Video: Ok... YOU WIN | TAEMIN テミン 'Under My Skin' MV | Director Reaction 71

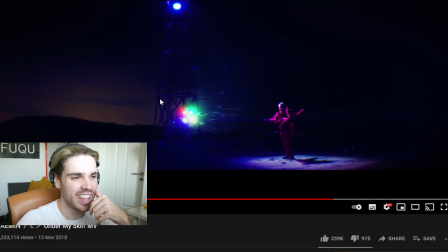(12:24)
I have a feeling there's someone here throwing all these things in the air. This is all practical, you know, this is all real elements. I don't know what it is, like a foam. It would be so cool to find out what this actually is.
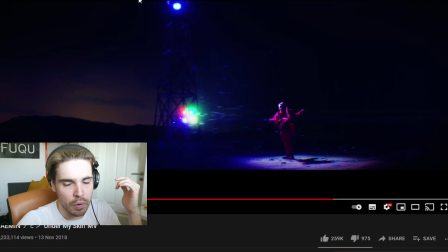(12:37)
But I also say it's nice how they kept the spotlights in the scene to point at him. It really makes everything as if it was part of the entire video. It's just beautiful. It makes everything flow within each other much nicer.
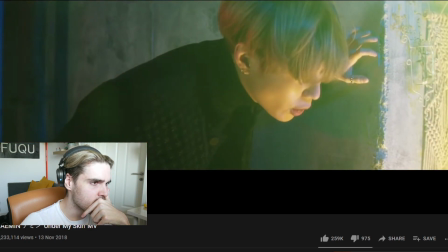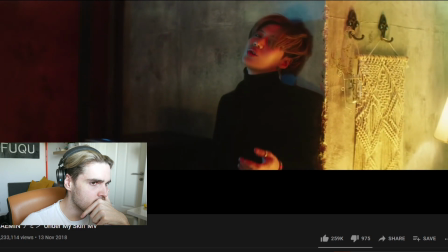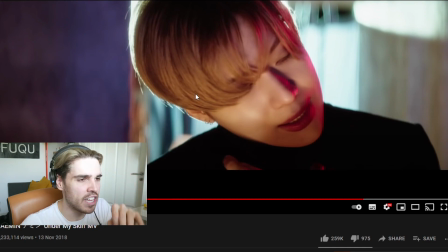(13:04)
They really love lens flares in this video though, a lot of lens flares. And if people don't know what a lens flare is, let me just show it to you.
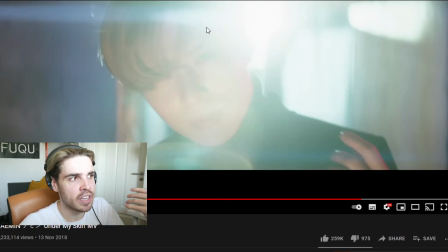(13:10)
This is a lens flare. It's basically a light shooting in the camera, and it creates these streaks of light in the lens. That's what happens in the lens. And you can also add this in After Effects or in Premiere or any type of editing software you have. It's just an effect, but it looks good.
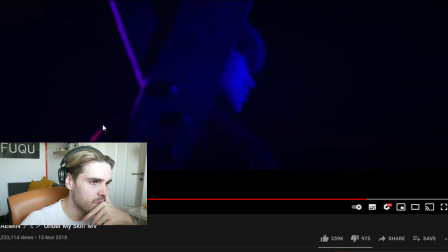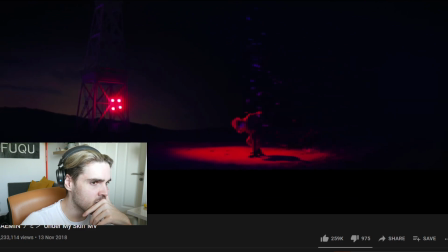(13:31)
Really nice though. Again, throw more, throw more.
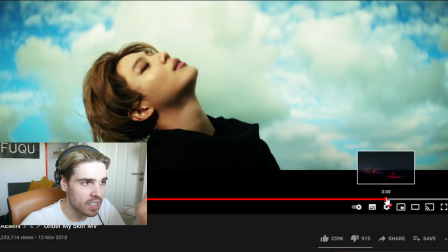(13:37)
I'll be honest, I can really imagine that. Where is this scene? Let's have a look for it.
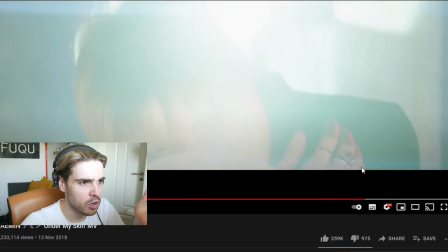(13:44)
Sorry guys, we have to go back a little bit.
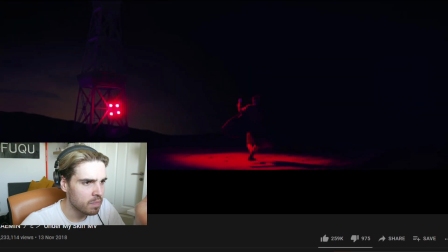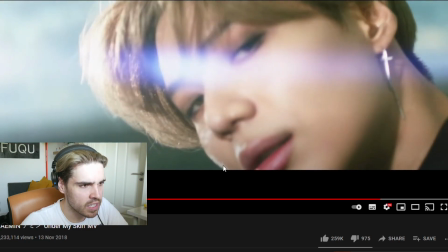(13:52)
Where is it? Here. Again, we see all this. What is it?
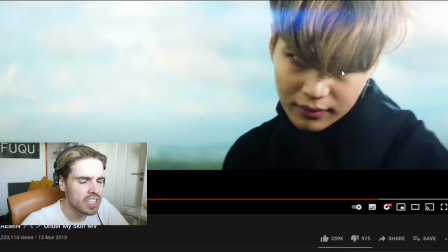(13:57)
It's all these grains, so all this weird grain. I really think what happened here is they were shooting at a very dark time of the day, and they tried to make everything as bright as possible, and it caused this. This is a weird effect because you do not see it everywhere. You only see it on him and where there is some information, aka material.
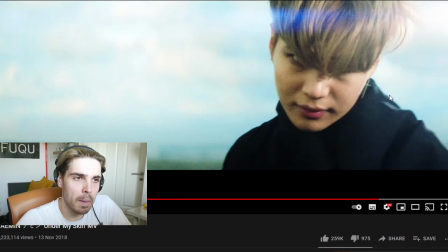(14:15)
You do not see it in the background because it's too bright. But okay, they went with it still. They're using the equipment, they're using the shots. If this is what they had, fantastic. If they didn't have another day, well, it sucks. But they have to make do with what they have. So it's a good alternative just to use the shots. Better than using nothing.
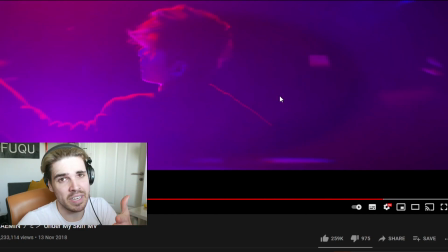(14:33)
Plus the fans wouldn't care too much, would they? I mean, you guys, be honest. You wouldn't care if there was a mistake in the video.
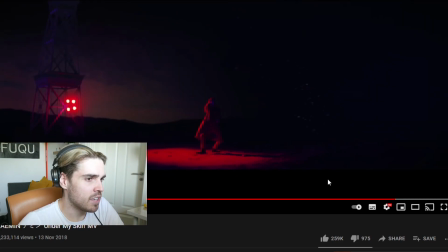(14:42)
But very nice, I must say. Very nice music, very calm.
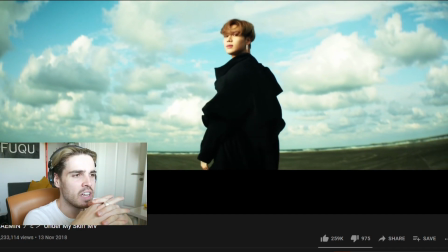(14:47)
Everything is flown beautifully together. A lot of beauty shots, a lot of elements.
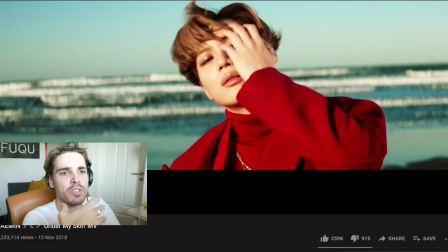(14:52)
that are flowing with the music, which I think is fantastic.
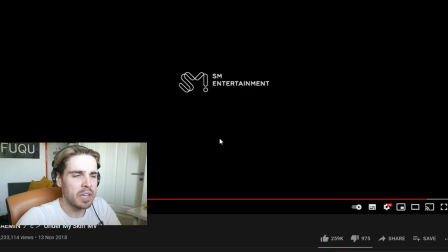(15:00)
And you can also see with SM Entertainment that when they slowly fade in their logo, it means it's a little bit more of an emotional song and they just don't want to bang it into someone's face. It looks good. Looks really good. So yeah, guys, that was TAEMIN with Under Your Skin. I just want to say, my God, what a fantastic video. It's nothing too complicated. It's nothing too crazy. And I like what they do with it. They really allow TAEMIN to live his part. And I think that is so important because all his videos are a little bit more unique from the rest of the K-pop world because they're focusing on one artist and it's never over the top. It's never super crazy. It's all focused on the choreography. It's all focused on TAEMIN's emotions, on what he sees as a vision. And what I already see with his videos, there always seems to be two sides of his productions. One is that it's a little bit more of an open space, aka nature, somewhere in the outside world, and one is in the studio. And I'm always curious if there is a bit of a split personality within his storytelling, because I have a feeling as if he was always entrapped, as if he cannot escape a certain world and he wants to live outside in the freedom, because every time he's outside, he's moving, he's dancing and doing his thing. While we're in the house, he always feels a little bit more as if he was, you know, being held back. And it's a very interesting take because it's the good storytelling. I love when there is some sort of storytelling and you can get out of a video and think, what is actually happening here and how can we move on? And you can analyze the video and everyone has their own take on it. But for me, I must say the storytelling is literally a 10 out of 10. It's always fantastic with TAEMIN. And I really enjoy his videos.